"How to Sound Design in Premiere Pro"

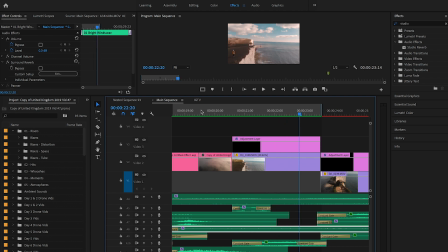[12:06]
Okay, so right here, I layered a few sounds, waves, wind, and seagulls, because we're on a cliff, it's windy, there's a lighthouse over there, so a little bit of a bell effect, and then,
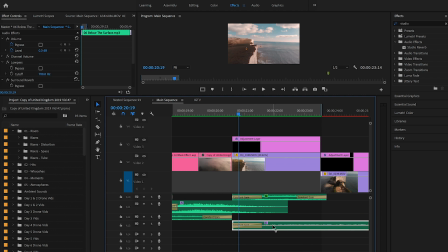[12:18]
you know, seagulls are always by the ocean and beach. So right here, below the surface, I added another riser right there, and here, city and seagull.
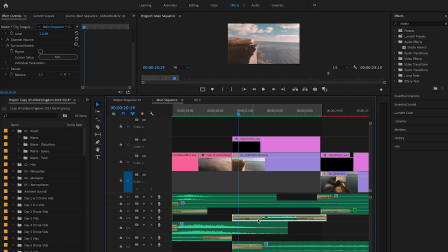[12:27]
So I added just a surround reverb once again for it to be in the background, and lowered the volume a little bit. Didn't want it to be too loud.
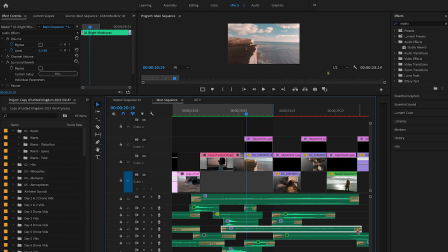[12:36]
And I just have this clip of the wind going all the way through here because I have a few drone shots, so I just wanted that to play throughout those clips. And right here, just a little bit of this is like a little bit of a smaller whoosh right here for this.
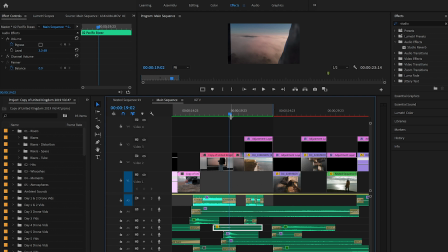[12:52]
And whenever you're doing transitional sounds, what I like to do, I just don't put one whoosh at a time or a riser or something. Sometimes I like to layer multiple ones. It just kind of like adds layers to that transitional sound, which I like to do.
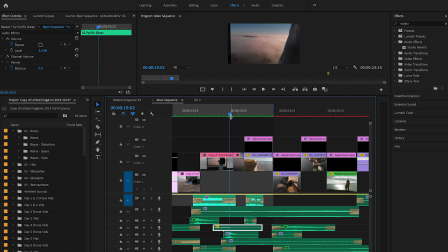[13:07]
A lot of people just put one, but I like to put multiple layers of those and sometimes lower some, add a different effect, like a studio reverb to one, a low pass to one, or just lengthen it and slow it down a little bit and lower the volume. I like to play around like that with it. And then right there, so
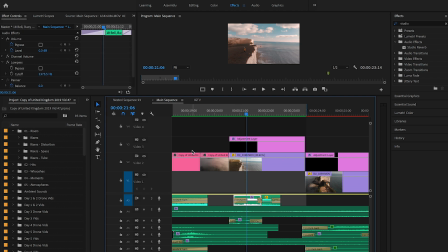[13:28]
here with the bell, I did what I did at the beginning. I cut it up and I added effect at the beginning, and then I did a constant gain in the middle to fade it out of that effect. So here at the beginning of this with the bells, as you hear,
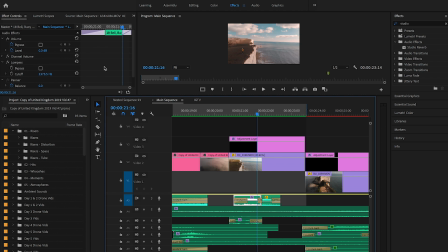[13:44]
I added a low pass effect to kind of make it a little bit muffled at the beginning, and then as it's getting closer with the drone shot, you can hear it a little bit louder. And then I lowered the volume on it quite a bit, -5, because I didn't want it to be too loud.
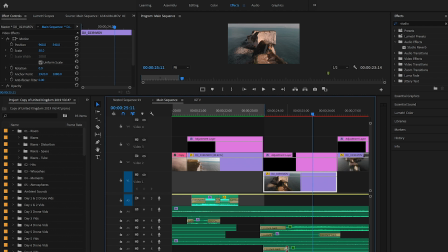[14:06]
And that constant gain, as I'm gonna keep saying it, it really helps with transitioning sound bites from one to another.
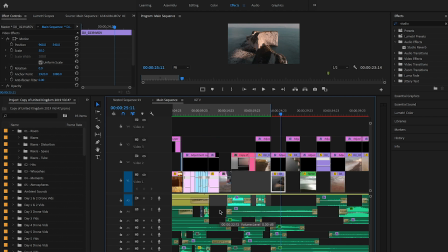[14:13]
I use that in every single one of my sound bites. It really adds a great fade in and fade out for it.
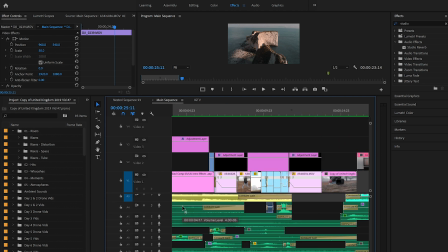[14:20]
So whenever you're editing sound, you can get super creative with it.
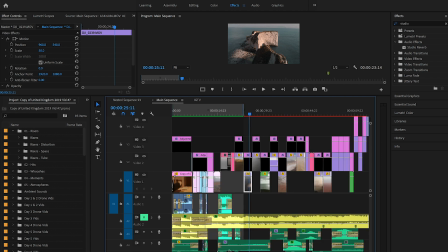[14:28]
Layer as many sounds, like right here in this video, I think I had, 20 layers of sound.
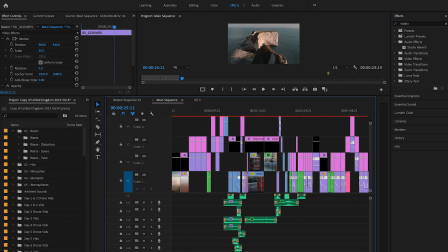[14:34]
I went all the way to layer 19 with sounds, just layering them.
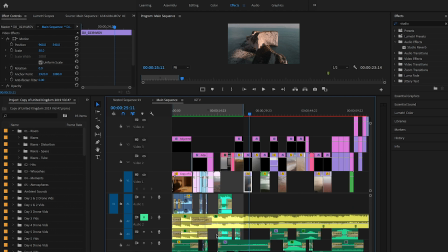[14:39]
And don't be afraid to layer multiple transitional sounds, play around with them, add effects. The main effects I really like to use is low pass, studio reverb, surround reverb, and then play around with the volume.
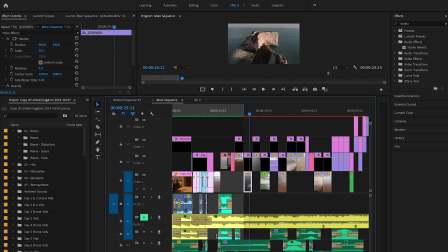[14:53]
Always, if I were you guys, I would use constant gain a lot for fading in and fading out of clips. It really helps. And then also high pass too. High pass right here, I actually used. Forgot to look at that effect for you guys. Right here.
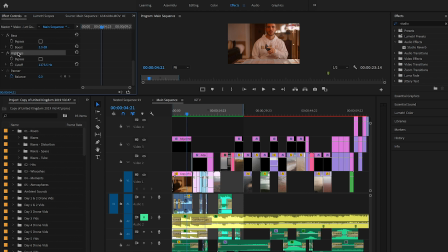[15:11]
It's the opposite of low pass. Low pass makes it muffled. High pass kind of raises it to make it sound like of a staticky radio effect. I like to use that too sometimes, depending on the situation. But basically that's what I do with my sound editing, my sound design.
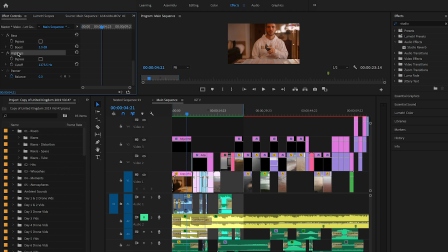[15:30]
I really take my time and edit these after I do my video editing with my visuals. I go back, since I have everything set with my visuals, I go back and do all my sound bites, my sound editing, and that's basically what I do for every single one of my videos.
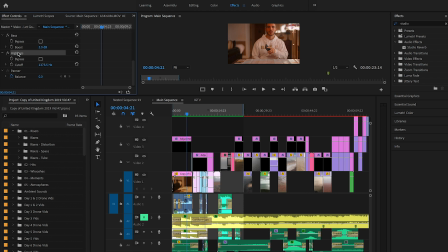[15:47]
So if this tutorial helped you in any kind of way, please subscribe and like. I will be trying to do a tutorial once a week, and thank you for watching.